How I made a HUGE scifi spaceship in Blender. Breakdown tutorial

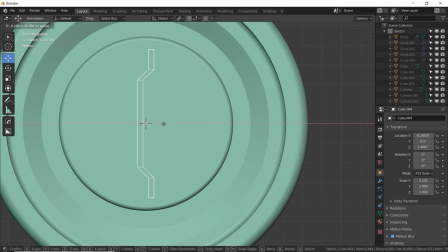36:59 And if you want it to be centered, we can just kind of drag it up right there. Maybe scale it a little bit.
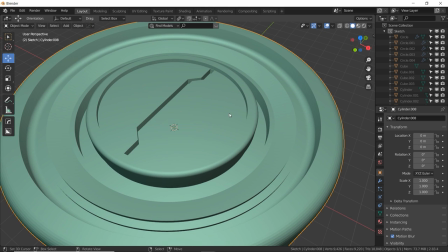37:05 If you don't want to see it anymore, just click on it and press H to hide it. Now to get some more micro details up in here, let's add a rim.
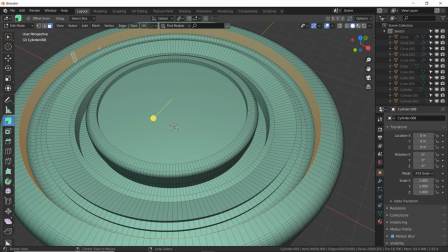37:13 So I just alt clicked this inside face and it grabbed the whole interior rim. I'm going to press control R and plus enter. So I have basically now a ring on the ring and if I hold alt and click on the inside here now I have that so I can apply
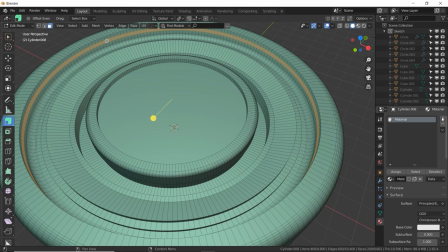37:29 you know a metal material to everything and then I can apply a glowing material just to that ring so emission make it blue make it
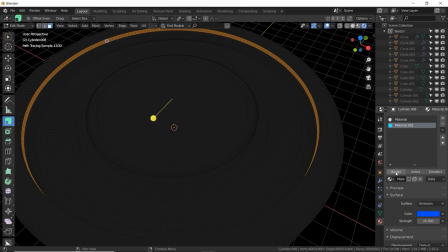37:38 pretty strong like 20 I go to render view and click assign see I had this faces selected and I with the
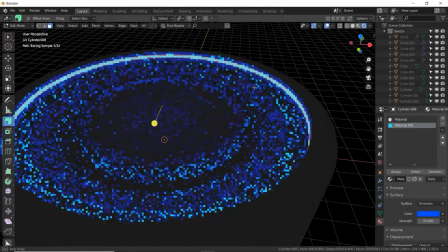37:46 blue light material I clicked assign and boom cool We can do other pieces if we want.
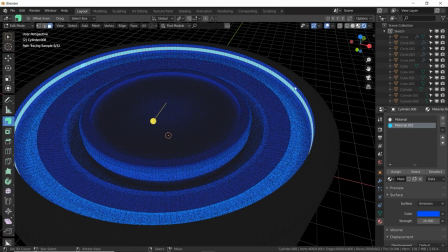37:54 Let's go back to material mode, make it a little bit more easy to see. That looks really pretty, doesn't it? We can do another glowing piece down here.
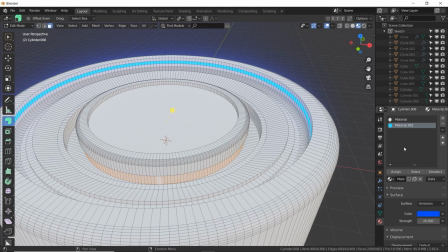38:00 So if we grab all these bottom faces by alt clicking and then assign, now there's a blue glowing down there.
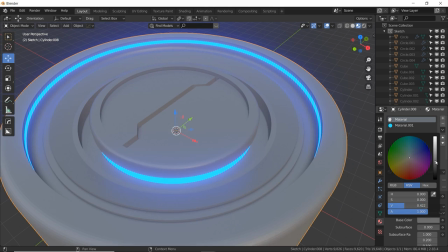38:07 I always advise you have kind of a medium, kind of metal color and use other variations.
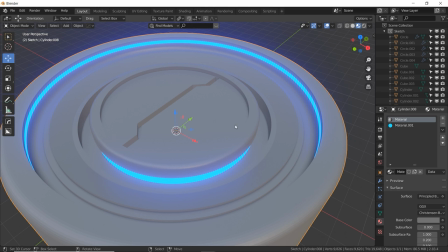38:12 Use a light metal and then a darker metal to add more detail.
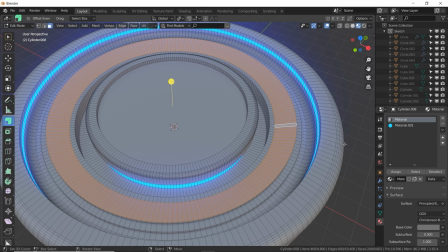38:15 Let's add some little square insets in here by alt clicking this ring, I, and then I again, and extrude it down.
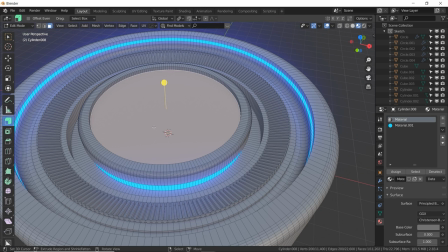38:24 That's cool. And if you want to add some kind of bolty shapes, I suggest just grabbing a circle, shift D,
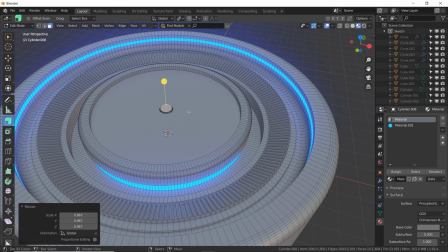38:30 scaling it real small, making kind of a bolt shape, and then just placing it wherever you want it to be.
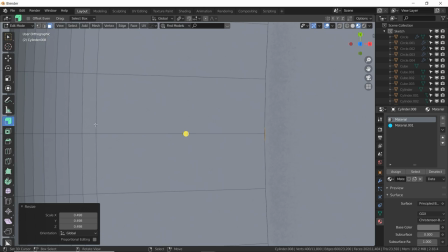38:38 I'm going to put it here and scale it down a little bit. Press period to zoom into that mesh. I'm going to move it up.
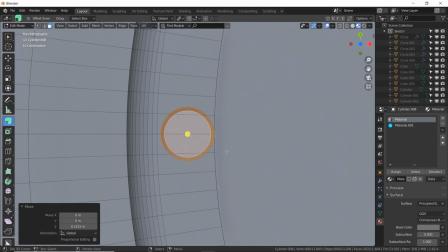38:44 It's underneath. there we go. Cool. Now I can add just a whole bunch of these around this whole surface.
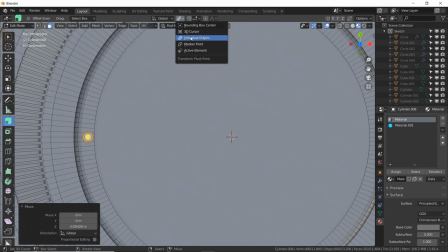38:50 Make sure my 3d cursor is in the middle. Go to 3d cursor mode and I'm going to make a whole bunch of bolts around this thing.
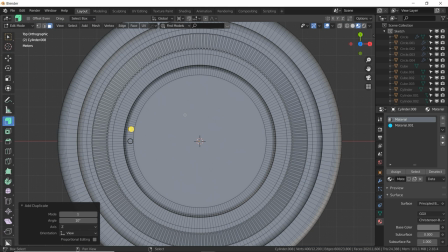38:55 So Shift-D-R-10 and then just press Shift-R a whole bunch of times and that repeats the command you just did.
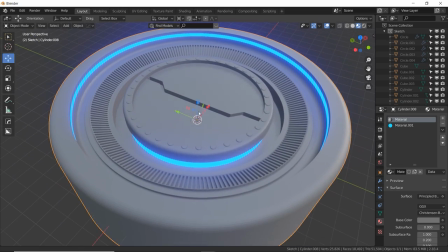39:03 There we go. Cool. That looks pretty strong and you know heavy duty, right? We can add some additional bolts if you want to on the other areas of it.
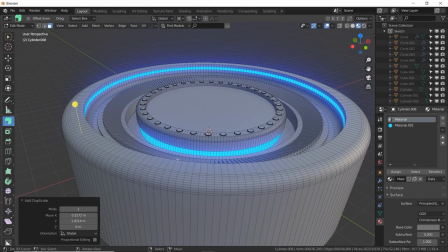39:12 So Shift D, I'm going to put it right here, and it's disappeared, it's hidden, so I'm going to move it up right there.
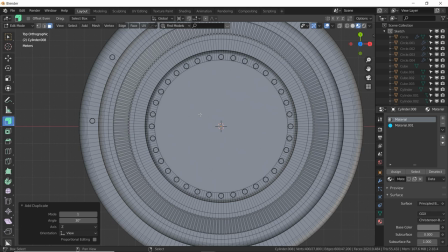39:21 7, Shift D, R, 30. Just put, what is it, like 12 of these around there.
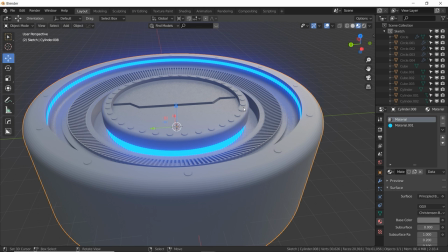39:28 Cool. Now I'd also suggest putting these bolts as a different material so they stand out, maybe like a more silver, reflective, you know, not rough texture.
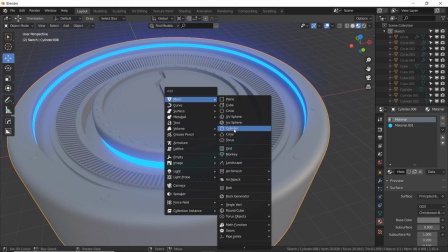39:37 You can also overlap shapes to add some more different types of detail, so instead of a high poly.
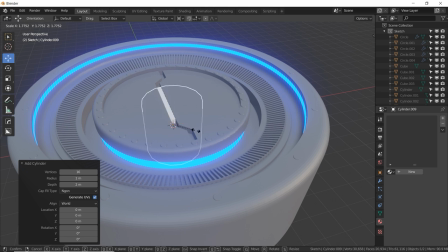39:42 I'm going to do a 16 vertices cylinder here, and I'm going to turn this into a wireframe piece.
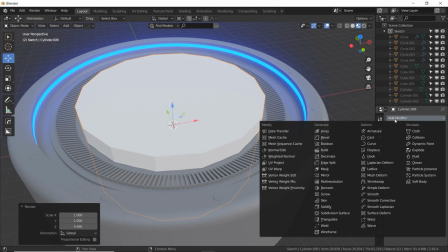39:47 So let me get this positioned right. Modifiers, wireframe. There we go.
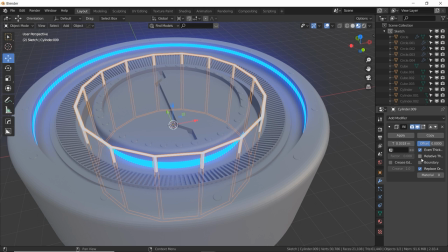39:53 Maybe size it up a little bit. Make sure it's even thickness and boundary.
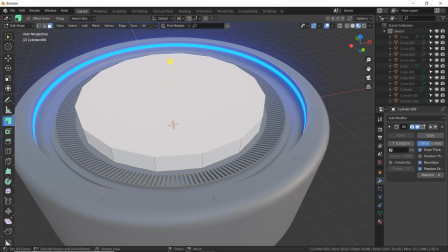39:59 And then I'm going to inset this top. Watch when I inset it. Watch what happens. Hi, look at that.
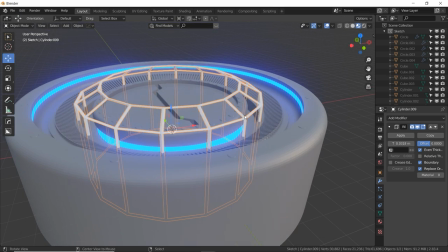40:04 That looks awesome. I'm going to move it up a little bit. And then remember, this is a totally separate cylinder, so I can position this wherever I want.
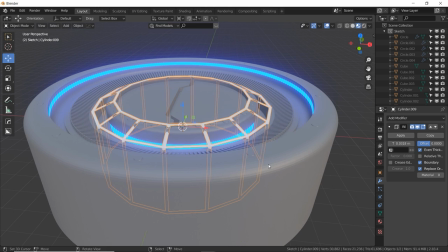40:11 I'm going to move it down a little bit. I need to shrink it down. There we go.
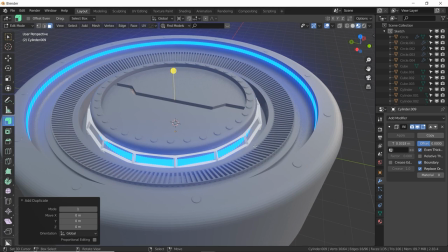40:20 That's what I want right there. Cool. You can even copy this face and put it somewhere else,
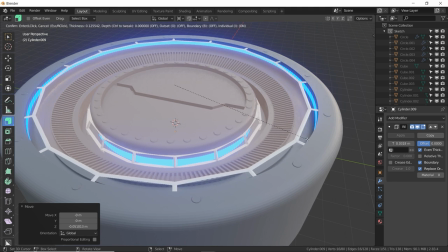40:25 like right here, and then I for inset, and then E for extrude downwards on the z-axis.
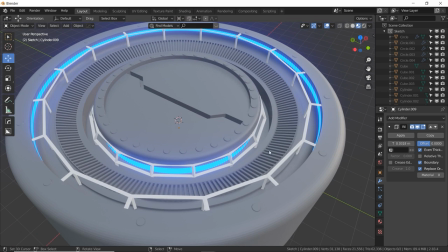40:33 Just some different shapes and scaling of details to break up the pattern, so it's not all the same level of detail.
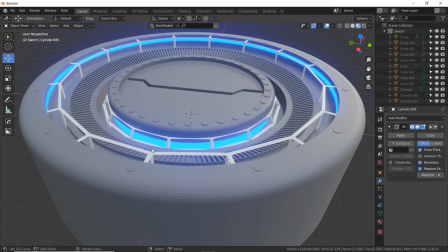40:40 There's some low detail, high detail and medium detail areas that really helps make something a little bit more believable and also using different colored
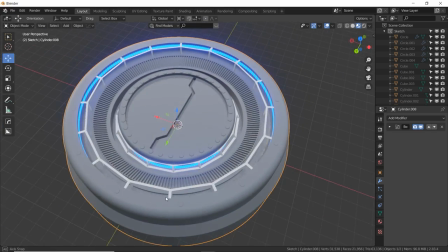40:48 textures like a light and a dark to you know make sure it's not all the same metal cool so that's the basics of a port let's see what it
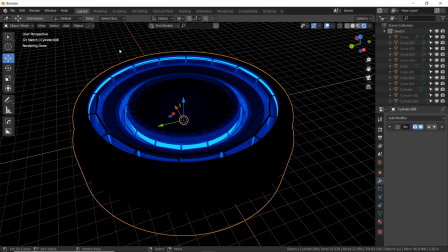40:56 looks like rendered oh creepy and glowing I don't have any scene lights right now so it's just the emission lighting this up and it looks really cool
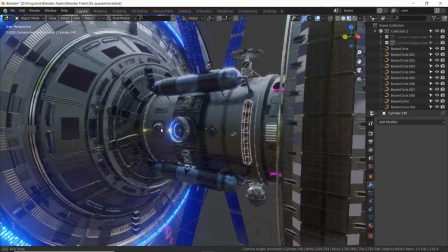41:04 okay another thing that I did to spice up my model and make it more interesting and detailed was I actually used some kit bashing.
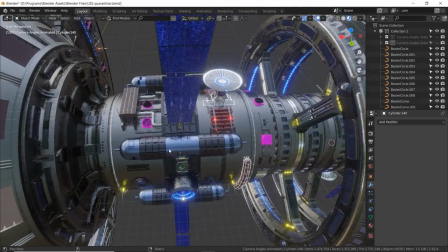41:11 So kit bashing is when you are using a set of objects or pieces or props to, you know, make your scene more believable.
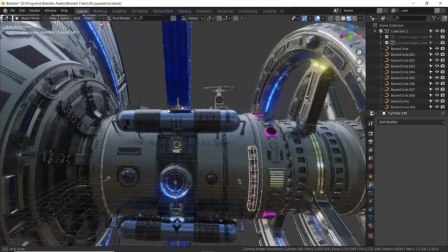41:19 These are pre-made assets. You can buy them, you can get them for free, or you can make your own.
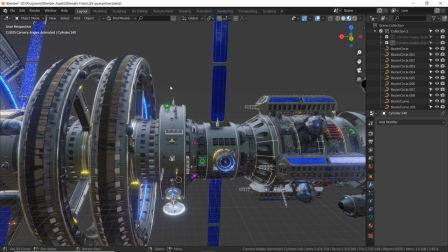41:24 And they exist in a separate 3D file, such as a blend file or an FBX or OBJ. And you basically import them into your scene and use them wherever you want.
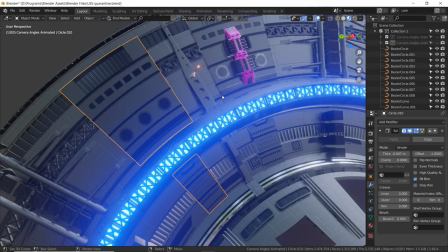41:32 So let's zoom in and I'll show you some kitbash pieces that I used. So up here along this inside of the shield, this is a kitbash piece that I did not make.
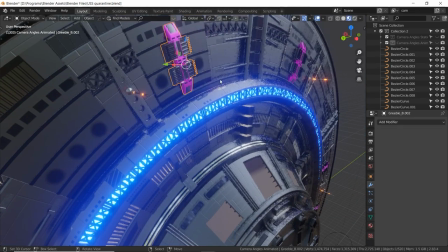41:40 I think it was an actual kitbash 3D piece.
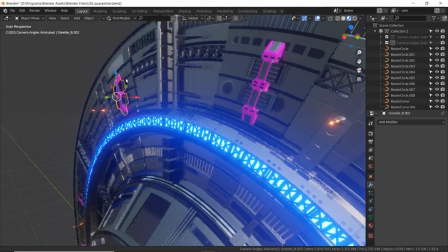41:42 I have a whole bunch of kitbash files on my hard drive that I just play with whenever I need some more detailed things and I don't want to spend forever making stuff.
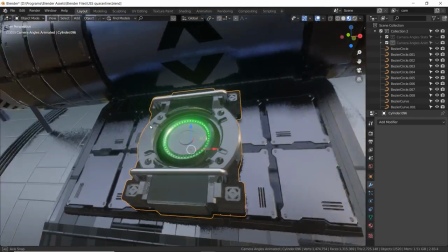41:49 Oh yeah, this miniature port here, I imagine it being like an individual human can come out of this.
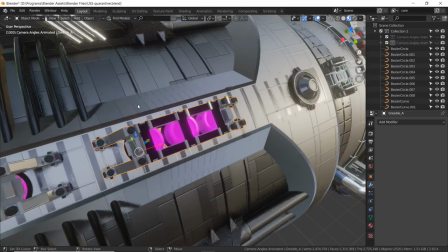41:55 This is a kitbash piece that I did not make. You can tell it's a separate mesh. Here's another kitbash piece that obviously has a missing texture I need to fix.
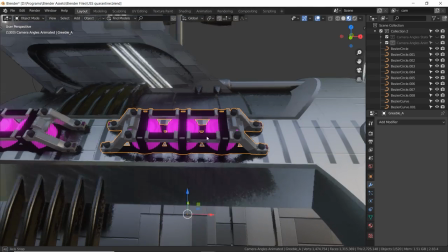42:04 It's a nice kind of a bracket like a shelving that has these cylinder tanks inside. This is a Kitbash looking piece but I actually made this myself.
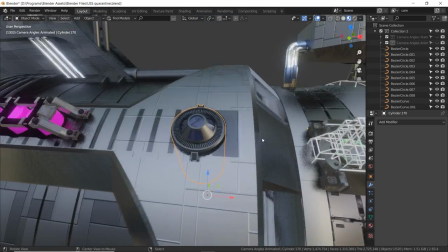42:11 It's actually an escape pod so it launches out that way. I'm going to show you how I import and manage Kitbash pieces.
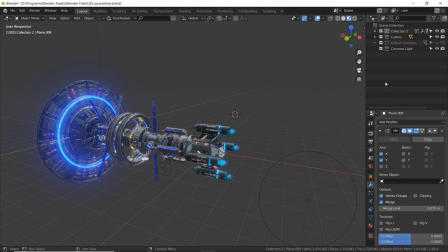42:17 First I'm going to make a collection just for the Kitbash. So right click new collection. I'm going to call it Kitbash 2 and with it selected I'm going to go to file import
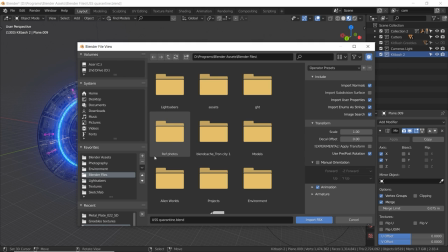42:28 fbx and I'm going to find the actual kitbash file that I'm going to import.
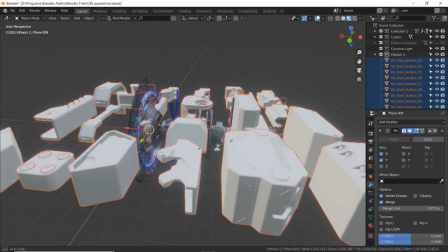42:35 Okay, so I imported my kitbash files and they are huge. They're all over the place.
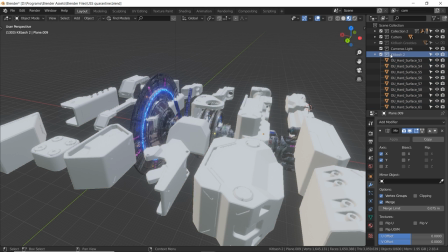42:40 So the cool thing about the fact that I made its own collection is that I can hide them. I can choose not to render them. And of course I can select all by right-clicking on the collection and doing select objects.
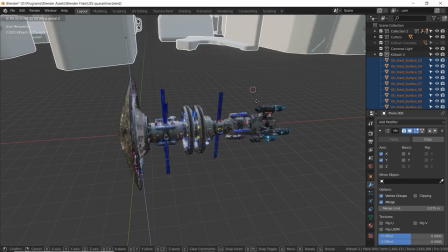42:53 So that selects all the objects inside. So I'm going to move these up out of the way, gz to move them up, period to kind of preview all of them.
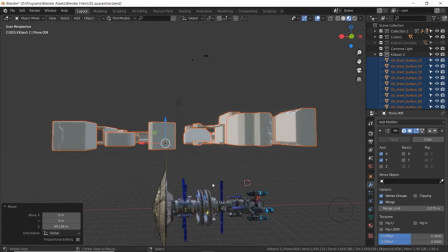43:01 Now, of course, they're going to need to be scaled down big time because my, you know, spaceship is huge and these are supposed to be really small bracket pieces.
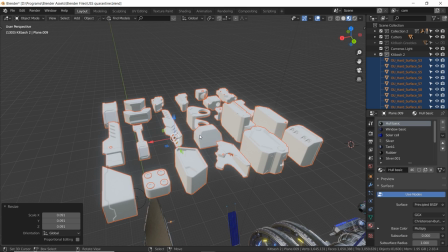43:07 So I can just scale them all down together if I want. Now I'm on material mode and there's a default material applied to these.
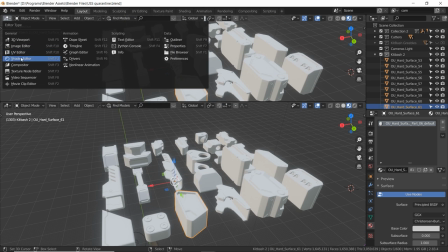43:13 I don't know if there's any texture actually put in here, any like images. Yeah, no, it's just a basic.
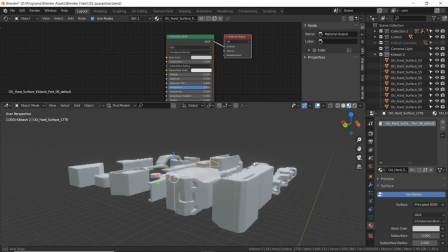43:18 So that's a little disappointing. Sometimes Kitbash files will have really nice textures that come with them. It just really depends on what you're getting.
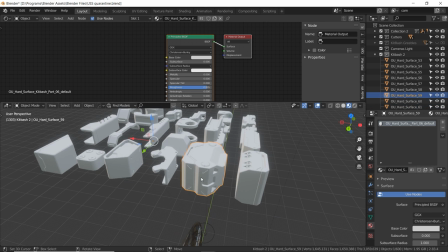43:24 So yeah, I would go from here from choosing a piece that I want and I'm going to say apply this to my spaceship so I may move this to an actual
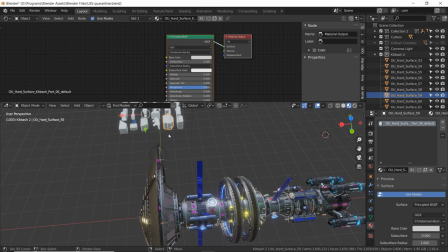43:32 collection like an actual you know spaceship piece collection or like an actual kit bash collection that's going to be rendered whereas this
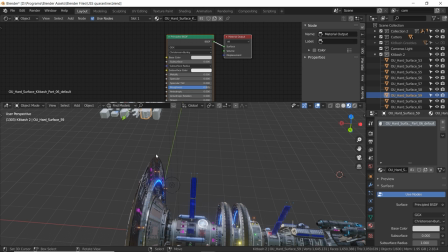43:40 collection will not be rendered in case I you know accidentally have it in the background don't want those pieces just floating in space so
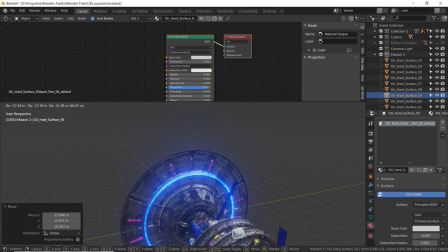43:46 I would you know move it down to my ship I would you know align it do whatever I want to do scale it textured all that stuff and then move it to you know a final rendered collection and I always have these you know pieces just like a bunch of Legos on the floor they kind of pick from I'm thinking,
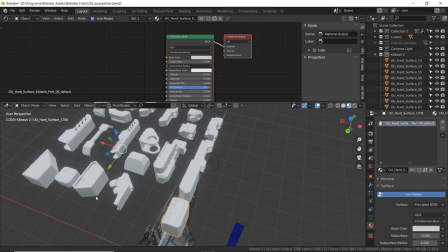43:59 okay, I need like a trapezoid shaped piece to go in between something. Here we go.
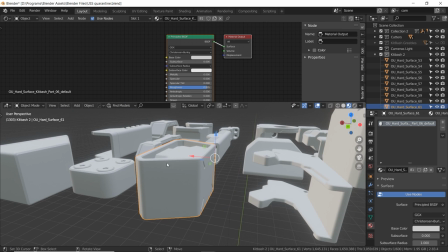44:04 Here's a trapezoid. I can move it down and put in the right collection, material it, and that'll be part of my final render.
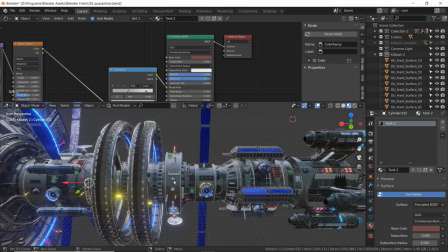44:10 Saves me a lot of time. Another thing that I did was I actually made my own pieces that I reused over and over.
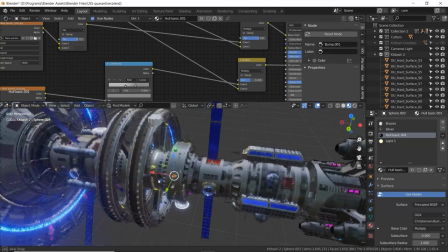44:16 So when I finally had kind of an aesthetic decided on and like a style of how futuristic or organic or military I wanted it to be,
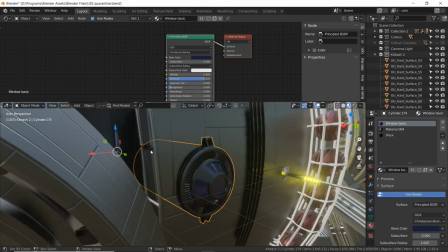44:23 I made small pieces like these escape pods that I showed you and other small pieces that were going to be reused over and over.
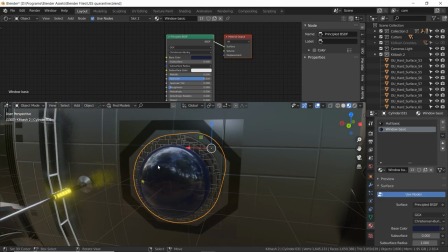44:30 Here's another one that are located throughout the ship in different places. And I just reused them over and over so everything has the same look.
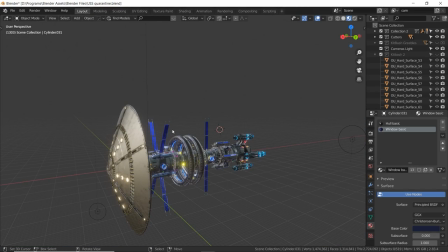44:38 Okay, two more things for this video. I'm gonna talk about lighting and then how I did the stars in the background for the final render.
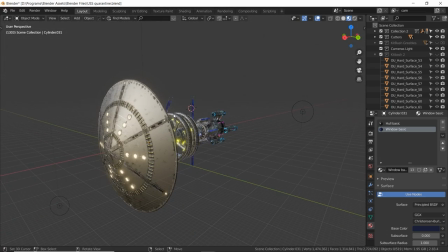44:44 So lighting in space is actually super simple. Don't over-complicate it.